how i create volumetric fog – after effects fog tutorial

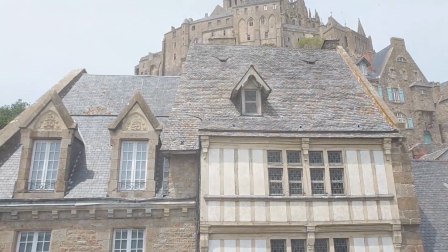0:05 Adding volumetric fog to a scene is a great way to give it a dramatic atmospheric feel that I'm honestly a huge fan of.
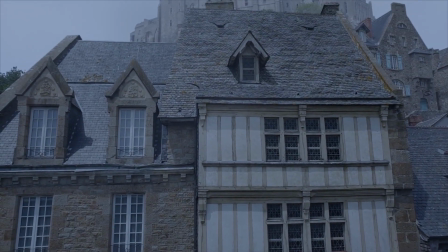0:11 So today I wanted to go over how to create and composite atmospheric fog all inside of After Effects with no stock footage or plugins needed.
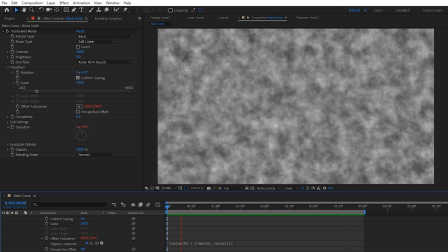0:17 The root of the effect comes down to turbulent noise. By animating the offset and evolution, we're able to create a sort of fog-like look,
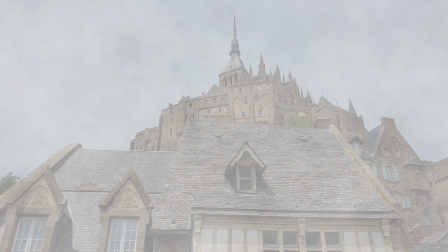0:24 but the real power comes from setting the blend mode to screen and stacking multiple fog layers on top of each other while masking out parts of your scene as they get further away.
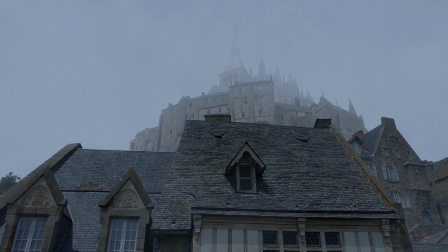0:32 That, coupled with enhancements like glows, color grading, and compound blur, can really help sell the look of volumetric fog.
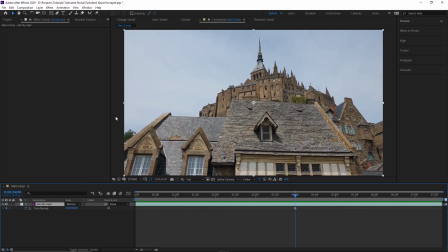0:38 To show you the steps a little easier, I'm just going to take a still frame from this footage to work on, and then afterwards I'll show you how to apply what we do to a video.
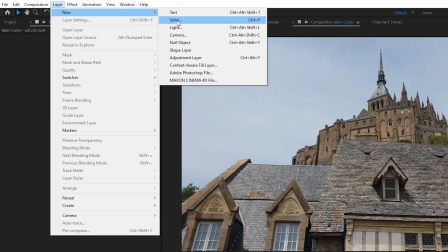0:45 The first thing we need to do is create our base fog layer, so let's create a new solid and apply the turbulent noise effect to it.
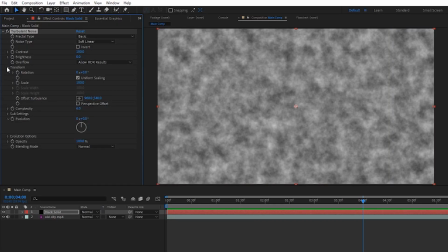0:50 Now to get it moving a bit, we'll twirl down the transform, and holding Alt or Option on a Mac,
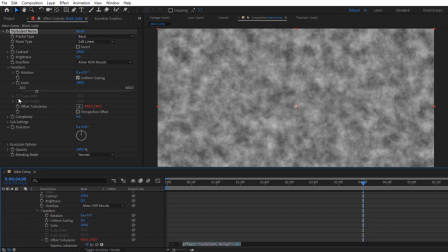0:55 we'll click the stopwatch next to offset turbulence so that we can write a super easy expression to make it animate for us without needing to make any keyframes. To make it move slowly to the right, we'll open up some square brackets and type in value 0 plus time times 25, comma, value 1, and then close the square brackets.
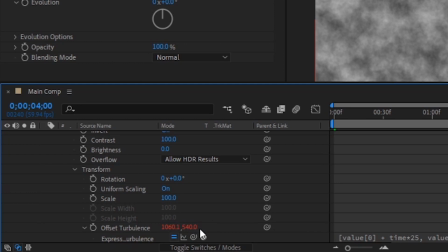1:10 This just means we want the x and y value to be whatever the x and y is over here, but we're also adding the composition time times 25 to our x value, which makes it move to the right.
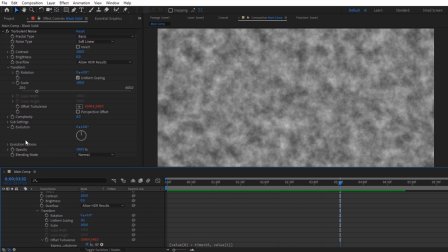1:19 Next, we'll just set one last expression to animate the fog's evolution, which is going to be time times 60.
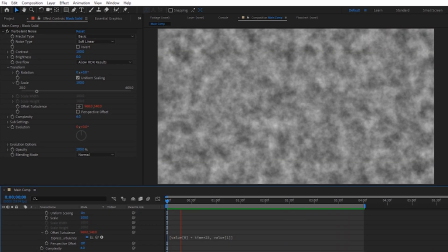1:24 You can play around with what you multiply time by on either of these to change the speed, but I found that these are some pretty decent numbers to start with. Next, let's increase the complexity of our noise to about 10 so that our fog has a little bit more detail to it, and then also set the scale to something like 350 so that it feels closer to us.
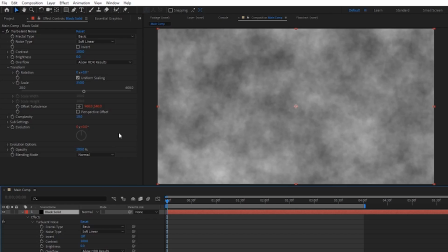1:39 And now we can set our fog layer's blending mode to screen, and there we have it. Looks pretty awful.
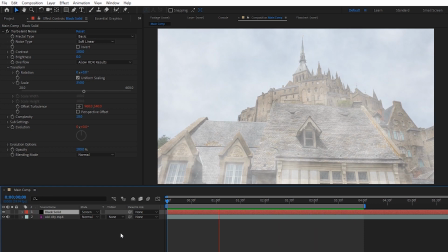1:45 But like I said earlier, the power of this effect really comes from stacking fog layers to simulate depth in our scene.
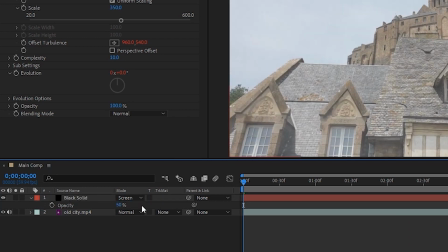1:50 So, let's set the opacity of this fog layer to 50 and rename it to something like fog level 0.
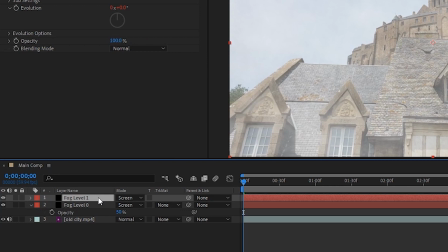1:55 Next, let's duplicate it to create fog level 1 and really get started on creating some volumetric fog.
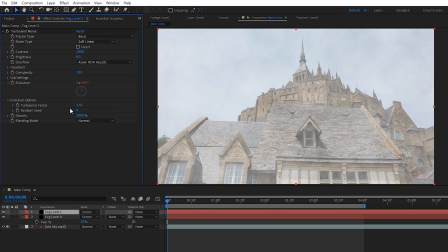2:00 First, we have to change up some values on this layer, like giving it a new seed in the evolution options. This just makes it generate a different pattern than our fog level 0 layer to keep things more organic. Next, we can lower the scale a bit to something like 300 to make it feel a little further away, and now let's get started on our first depth mat.
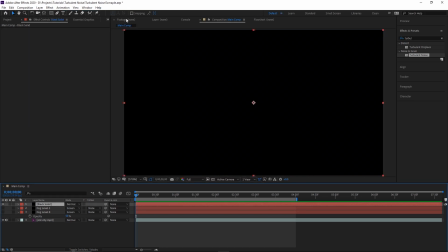2:16 Turning off both of our fog layers create a new black solid, then toggle the visibility so that we can see what we're working on.
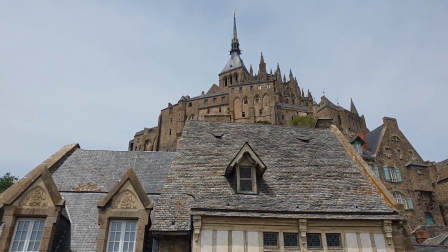2:22 Now basically our goal here is to make it black wherever we don't want fog level 1 to be. So for this photo, it's pretty easy to figure out where we'd want to make our different depth mats.
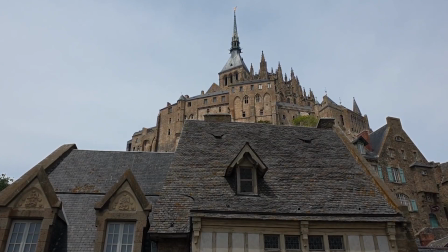2:30 The first would be this house in front, the next would include the house on the right, and the last would include the walls of this fort over here.
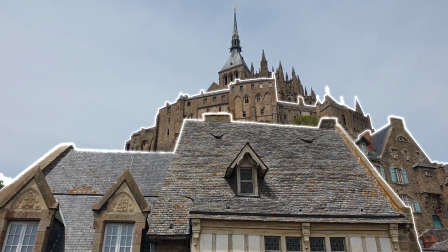2:36 Now obviously footage where we can separate the objects based on distance with clean lines will be the easiest to work on,
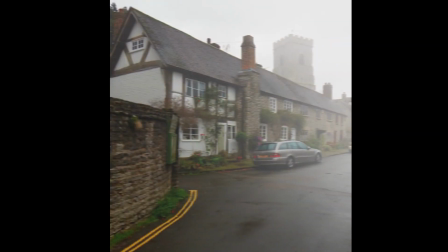2:42 but don't forget that we can use multiple layers and masks to create our depth mats, so even something like a street that goes into the distance can be done with some mask feathering.
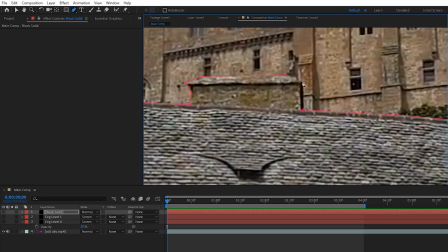2:49 Back to our example, I'll just make my way around this house with a pen tool, and then when I'm done, just toggle the visibility back on. Now whether it takes you multiple layers or you can just get it done in one, we have to pre-compose all of the mat layers, or layer, move all attributes, and name it mat level 1.
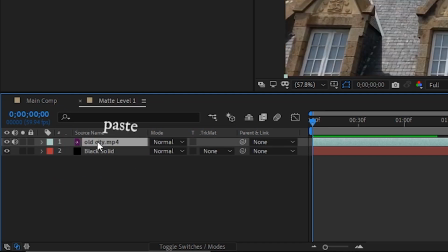3:04 I'll also copy my footage into this comp as well so that if we need to make changes to the mat, we can just turn the footage layer back on and make our changes easily.
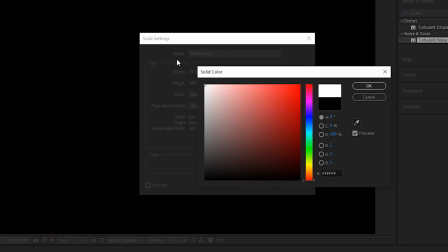3:10 Next, we have to make everything white where we want fog to exist, so go ahead and create another new solid, make it white, place it above your mat layers, and then set its blending mode to multiply.
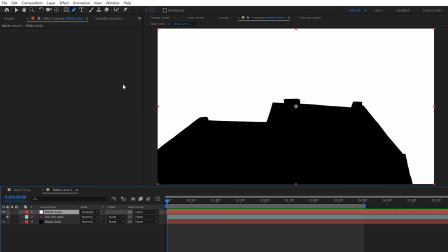3:19 The reason we're doing it this way, instead of just placing the white solid underneath the mat layers, is so that we have the option to fine-tune where we want fog to show up using a gradient ramp.
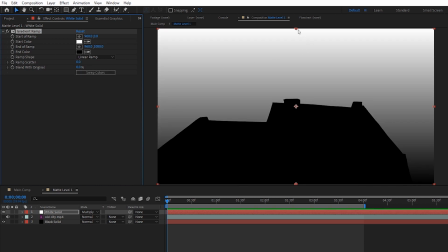3:27 For example, if we wanted the fog to fade out as it nears the bottom of frame, we could just adjust the gradient like this.
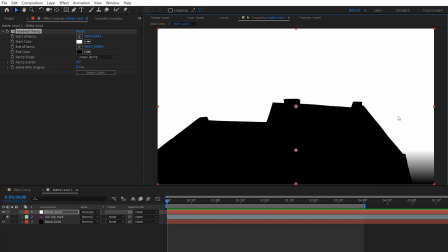3:33 White means fog will be there, black means no fog.
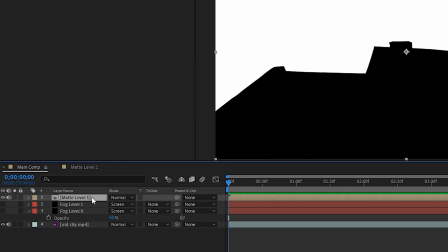3:35 Now getting rid of that example gradient, I'll just hop back to the main comp, make sure that mat level 1 is above fog level 1, and then set fog level 1's track mat to Luma.
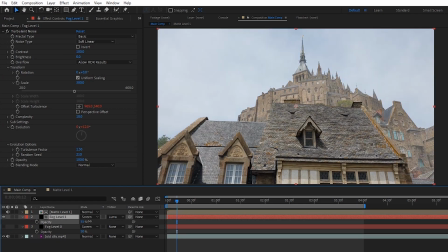3:44 And make sure that the fog layer is actually visible. Now if I raise the opacity just so we can see a little better, you get the idea of what we're going for.
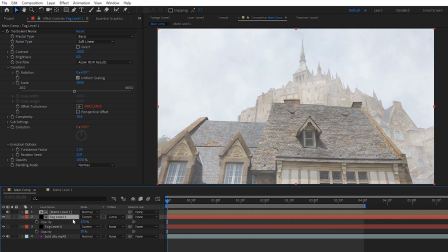3:51 And now to give us a full picture, I'll turn on fog level 0 as well, and then lower the opacity of fog level 1 back down a bit.
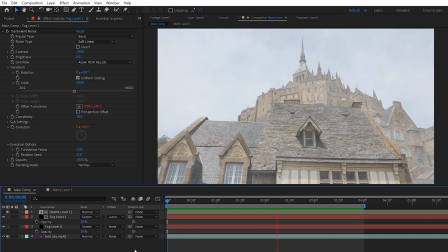3:57 With those two layers working together, we can see that it's starting to take form a little bit now.
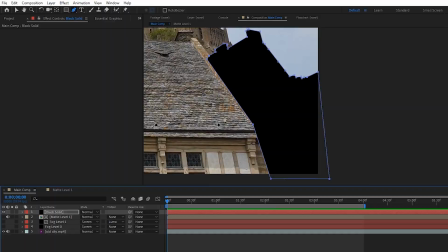4:01 After creating a new black solid and masking out the building on the right here, I'll again right-click it, pre-compose, name it mat level 2, and hit OK.